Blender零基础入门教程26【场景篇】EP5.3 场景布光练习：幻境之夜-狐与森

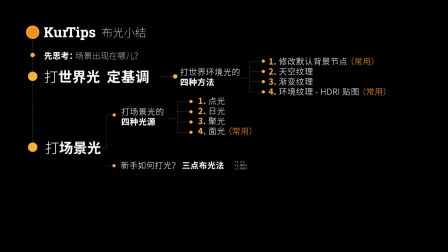[0:02]
本节课是场景灯光片的最后一节课我们会接着上节课给这个场景打光咱们就按照咱们场景灯光片的第一节课教的这些内容的一步步来做那我们现在就开始吧首先我们先思考一下咱们这个场景它是在什么地方
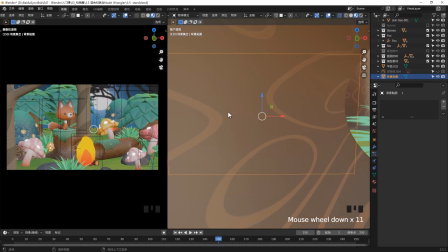[0:18]
它是在一个夜晚的森林里面那第一部细节光怎么打大概有一个概念了就是我们要给它定一个晚上的基调
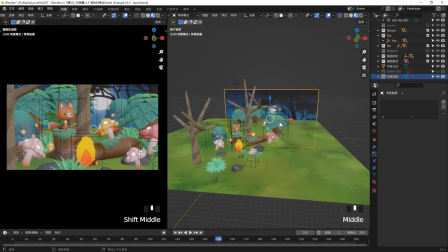[0:25]
有同学可能说那我贴一张晚上的HDR贴图可不可以可以的但是为了精准把控光线的氛围我都喜欢自己打光好我把左边窗口切换成渲染预览
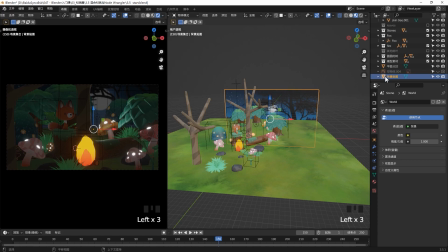[0:36]
现在是一片漆黑只有小部分的一些光好之前咱们做参考图的那张贴图咱们就不需要我们把它给删掉好这个方形的地面我给它改个名字地面等会好找一点好这个地面还有背景的夜晚的贴图我想把它放在咱们Environment文件包里面
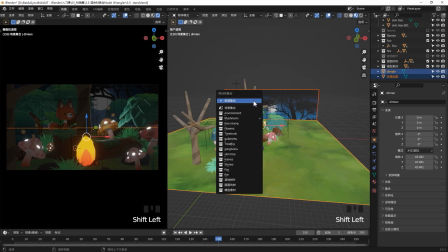[0:55]
所以我按着Shift选中这两个东西然后M把它移动到这个environment的这个文件夹里面其实你直接拖也可以哈但是太远了不想拖好 这边有一盏灯我不需要
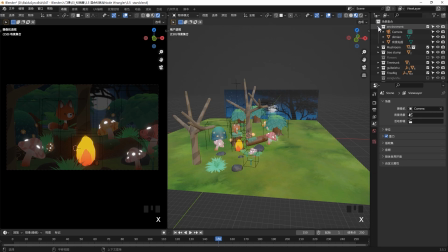[1:05]
它是当时默认键的哈X把它删掉好 这个花我当时隐藏掉
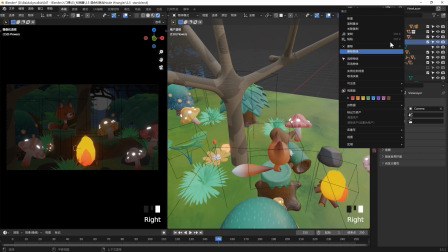[1:10]
咱们当时建模片那种花这个我也不需要把它删掉右键删除层级哈好 我们稍微再调整一下
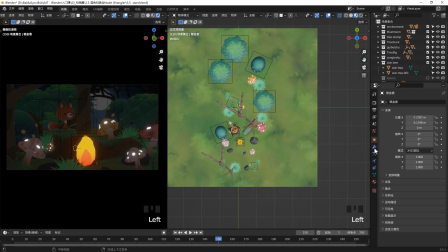[1:16]
这个里面的模型的一些位置好 达光的第一步呢先设置这个世界光我们到这个世界属性找到这个小地球啊然后把这个颜色稍微调成一个淡淡的蓝色让它有一个晚上的感觉
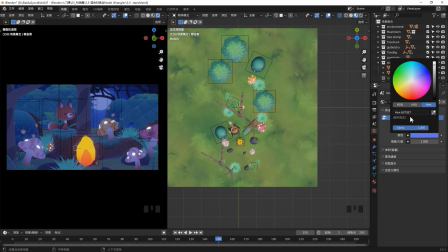[1:29]
我想跟我一样就用这个637317这个颜色好这个场景马上就变蓝了但它太亮了啊
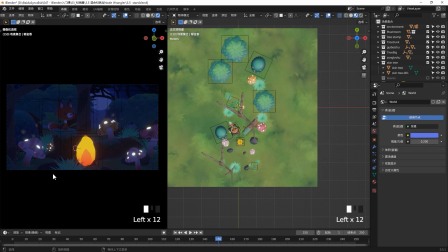[1:36]
我们把这个强度稍微降低一点改到0.2吧好还是打光打光的话咱们这个我们讲过三点不光法但是咱们这个场景太大了你肯定不止三个点但是你还是要思考一下你的主光是打的什么地方
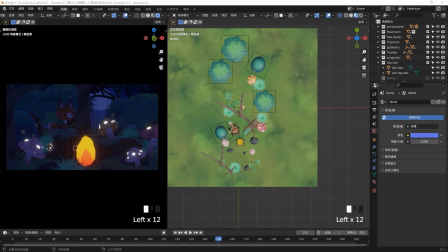[1:50]
那主光呢是跟你的主要对象有关咱们这个场景的主要对象呢就是这个小狐狸这个树端这一块的这个位置就是这个火的这个位置那我就不如把这个火当成一个主光源
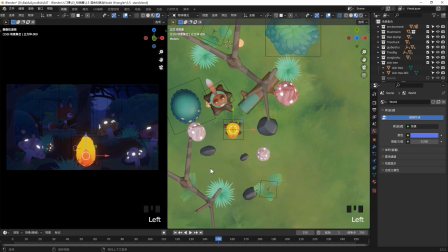[2:01]
我让这个火变亮一点然后照亮这个场景我在这边拉出来一个着色器窗口
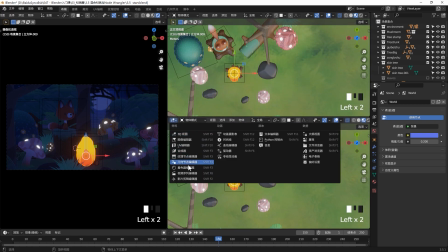[2:07]
我们来看一下这个火的材质切换成着色器编辑器你会发现这个火我们用的就是一个发光体
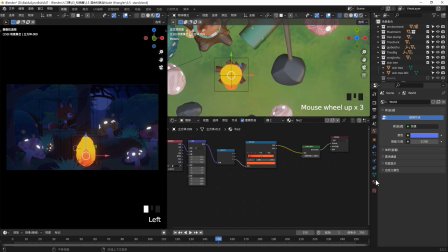[2:13]
但是这个发光体呢无论你把这个强度多大它都没法把这个场景照亮这个是为什么呢
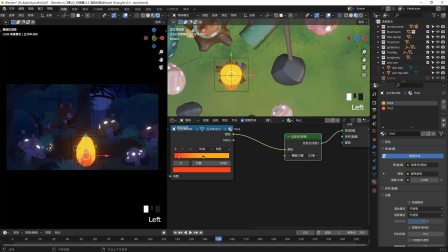[2:18]
这个呢是因为我们用的是EV渲染器EV渲染器没有光线追踪所以无论你把这个强度调得多大它都没法有那种真的发光的效果好我们可以切换成Psychos我们看看Psychos有什么不同你可以看一下因为Psychos有光线追踪所以你看Psychos它这个自发光
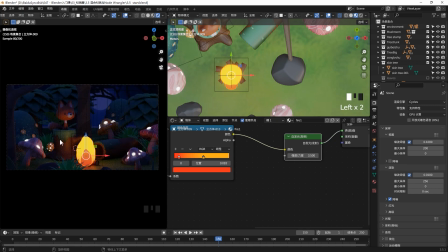[2:36]
它就能把旁边的这些物体给较亮但是Psychos太好资源了我们还是切换到EV你渲染进物的话你可以用Psychos你用动画的话我建议还是用UV在UV里面你可以把灰光打开
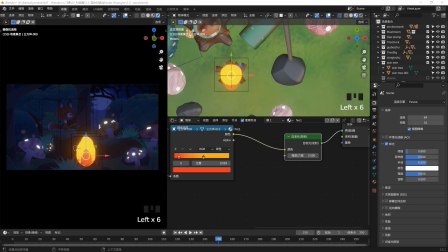[2:49]
灰光的作用它是模拟这种灰光但是灰光有点太大了把这个半径稍微跳小一点但是这个主光怎么打呢我们不能用这个Cycles我们可以用一个点光来代替火光
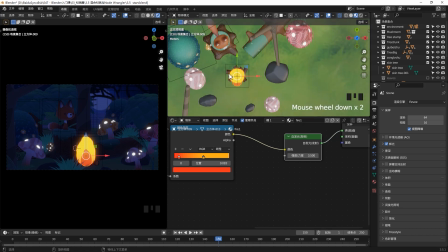[3:02]
作为咱们这个场景的主光去照亮旁边的环境好我们在这边新建一个空的一个文件夹一个集合然后改个名叫light等会儿呢咱们添加的灯光呢都放在这个包里面这样的话等会儿我们去改呀
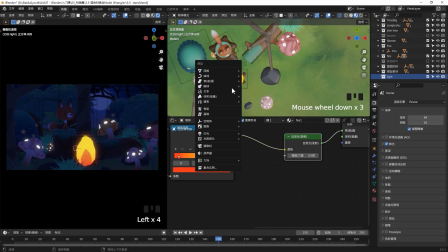[3:14]
或者关灯的时候比较方便点击这个light文件夹然后shift a新建一个点光它会自动添加到你这个文件夹里面
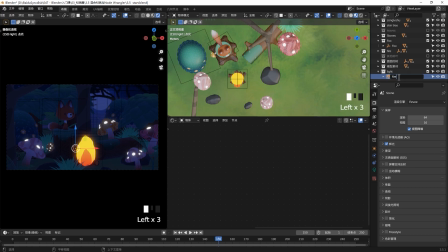[3:22]
你点到那个文件夹他就会见到那个文件夹里面去我们把它去改个名字叫fire然后我们把这个点光呢挪进这个火
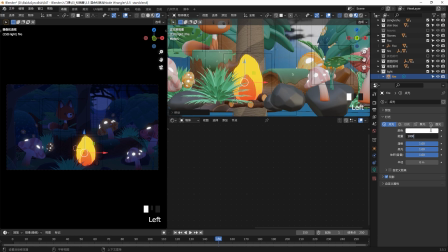[3:30]
好 这个点光太暗了我们把它开大 开到1000瓦吧问题来了为什么开到1000瓦不亮了是因为它在火里面它被这个火的模型给挡住了当然看不到了那还有一个问题就是说我们这个火了这个点光了
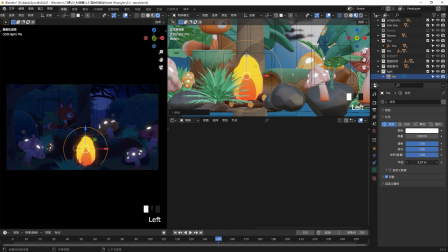[3:42]
这个半径现在是零你把这个半径开大你把这个半径开大然后这个圆圈超过这个火焰的这个模型的时候呢这个光就能散发到旁边去了我们知道点光的半径越小的话这个影子就会越硬半径越大的话就是影子会越柔和
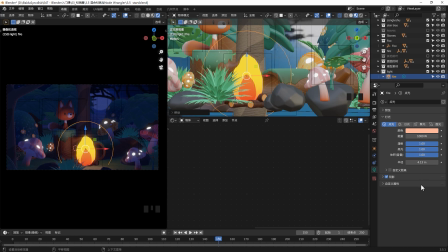[4:01]
然后这一光也会越发散好我们给它改成一个稍微红一点的光有点火光的感觉好1000好像不是特别亮
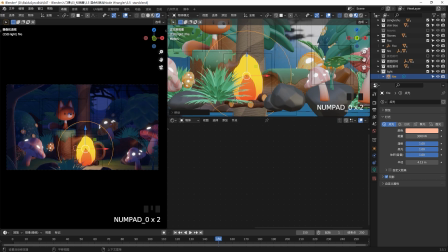[4:08]
改了2000还是不够亮改了3000吧有中学可能说老师我这个2000怎么这么亮可能是咱们场景大小不一样我们之前讲过就是灯光的这个瓦数的亮不亮跟你这个场景当时设置的大小有关你看这个火光打完之后
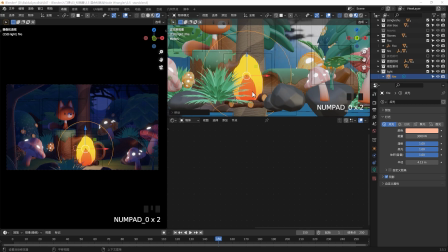[4:23]
这个场景马上就有那个感觉了对不对但是这个画面有点太黑了有点看不清所以我还是给它加一些辅光
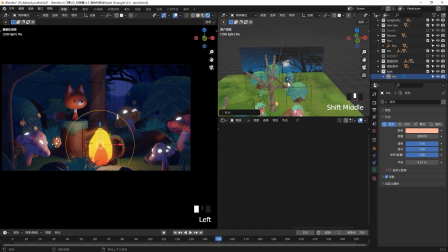[4:30]
辅光的话我一般就会用面光来去打因为面光的话比较容易控制那个方向和范围好我们Shift A新建一个面光然后把这个面光拉到咱们这个场景的左上角上来然后点击这个小黄点把它朝向咱们这只小狐狸我们可以把它这个光的强度
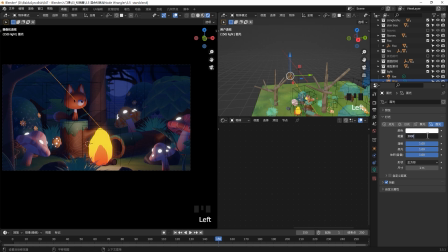[4:49]
稍微改大一点我们改到3000万吧然后呢这个灯光的颜色呢哎太亮了对不对好我们给它有点太亮了改成2000吧然后把这个颜色稍微调成一个软一点的颜色好你看这个场景就明显好很多了嘛好我们把这个半径呢把这个尺寸稍微调大一点这个面光的尺寸
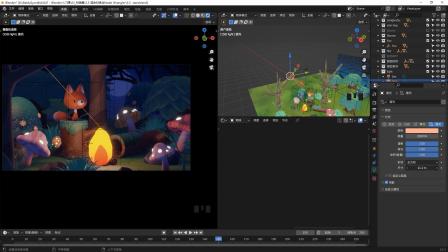[5:07]
面光的尺寸越大你的影子就会越柔和你的光也会越柔和尺寸越小你的光影也会越硬好稍微调整一下这个面光的位置啊好接下来我们来把这个火光
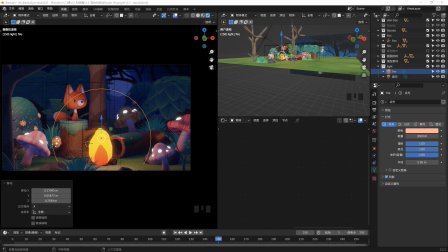[5:20]
就是咱们这个点光的半径稍微改一下让它更柔和一点我们可以看一下咱们这个场景这个场景其实挺大了
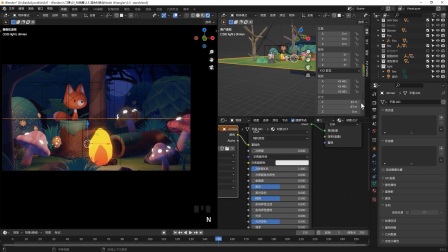[5:26]
你可以按下N看一下咱们这个平均你看87米蛮大的场景了所以你开了3000瓦都不怎么亮可能跟这个有关这个光线的强弱就是表现出来的强弱是跟你的场景大小有关的
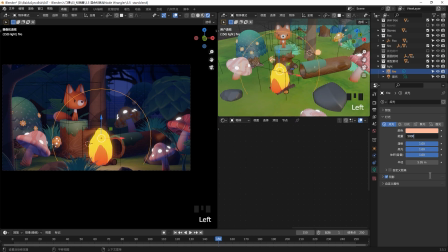[5:39]
我把这个火光的瓦数稍微增大一点因为它是主光这个增到5000瓦你未必你可能跟我的这个场景大小不一样所以你可能2000瓦都已经很亮了所以你就看你这个效果就行了未必非要跟我这个数字一样你看其实咱们只用了两盏灯
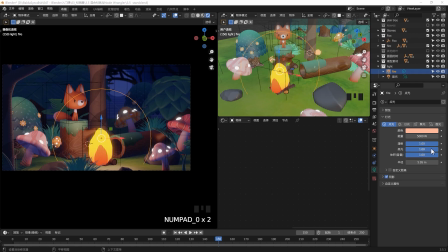[5:55]
咱们这个场景就马上就不一样对不对但为了让咱们这个场景更有层次的话我们再给它加一些对比我之前讲过有两种对比一个是明暗对比一个叫冷暖对比那明暗对比的话咱们这个场景基本上已经有了但是这个火光好像没有那个火的感觉
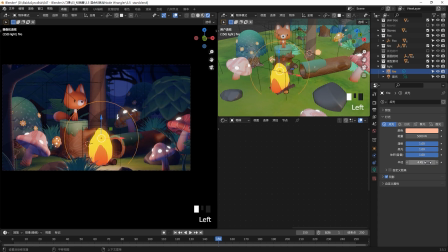[6:12]
火应该把这个狐狸的脸叫得很亮我们把这个半径稍微调小一点调到三左右吧这样的话你看半径越小它火越集中这看起来就会越亮你看把这个半径缩小之后呢它才有这种火光照在脸上这种感觉
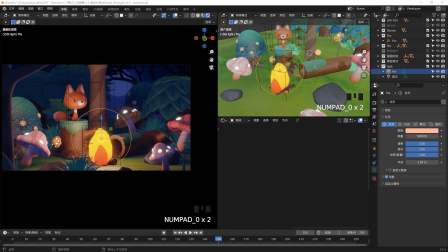[6:26]
好接下来咱们这个是晚上的森林嘛我们再给它加一些冷暖对比冷光呢就是比较偏向蓝紫色的那种光就像咱们那个后面那个月亮的那个光线所以我们在这边再新加一些冷色的光然后照在后面这一部分
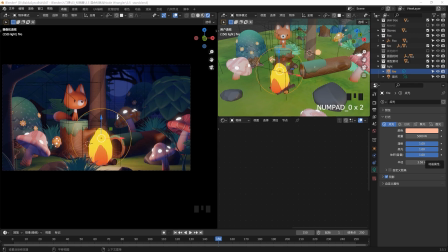[6:41]
好我们先Shift A我们先选中咱们这个light这个文件夹在这个文件夹里面去新建这个灯光好
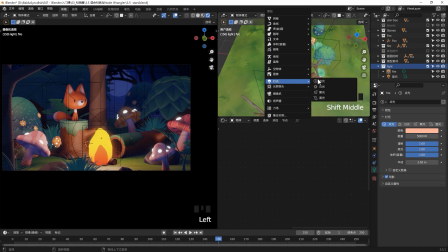[6:48]
我们shift a 新建一个灯光聚光好我们把这个聚光拉上来
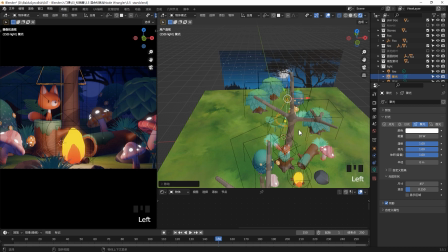[6:53]
好右边这个窗口我们现在用的是渲染预览模式但是他看不到咱们这个预览是因为咱们这两个没有打开
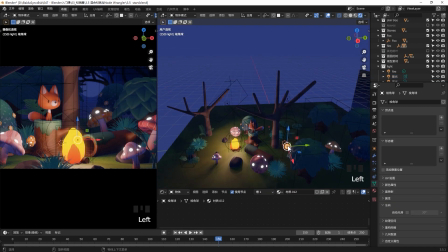[7:00]
打开之后的话他才能够同步看到这个光线的感觉这边有一个这样的一个零星球这咱们做火焰粒子的
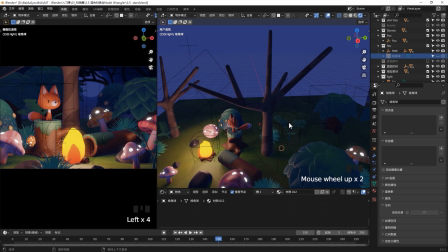[7:06]
我们可以找到这个fire把这个给隐藏掉这个不需要显示出来然后我们再找到这个聚光我们把这个聚光颜色改一下改成一个蓝色我们把它的这个能量就是这个瓦数也稍微调大一点调成8000瓦吧你看就有一道蓝色的聚光灯了
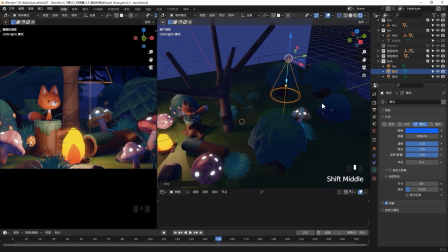[7:23]
我们把这个聚光灯可以打在这个树上你可以马上看到一个非常明显的冷暖对比
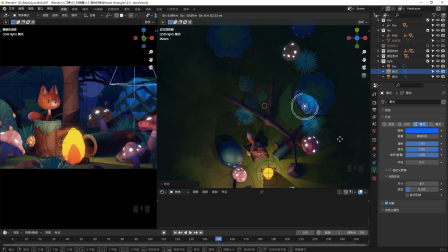[7:28]
你看这个蓝色下来这个场景马上就有那个神秘的感觉了对吧但这个光有点太假了它森林里面的光应该是有那种树影斑驳的感觉所以我想给这个光加一点树影就是那种阴影那怎么加呢我们先AltG把这个光恢复到咱们这个世界中心
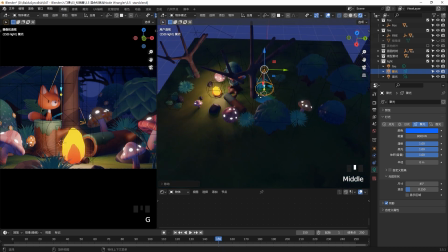[7:46]
然后把它往上拉一点好,我们可以按下斜杠键进入独显模式
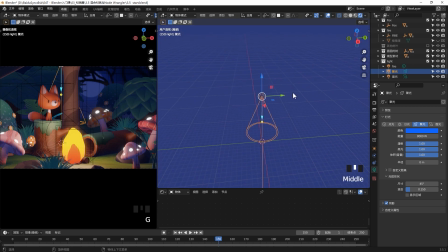[7:51]
斜杠键就是那个句号旁边那个键好,我们在ShiftA新建一个圆盘好,切换到顶视图然后Tab进入编辑模式
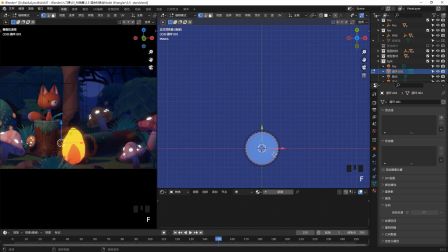[8:01]
S把它拉大然后F把它填充好,我们再按下Tab退出编辑模式
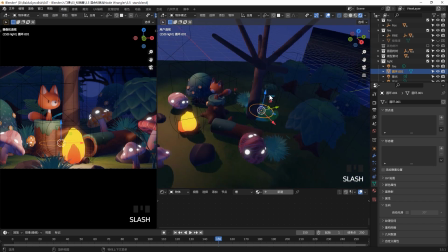[8:07]
然后斜杠退出咱们这个独显模式等会我会给这个圆盘加一些纹理
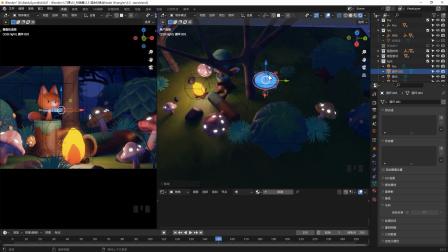[8:13]
然后让这个光透出来让它有一种受影斑驳的感觉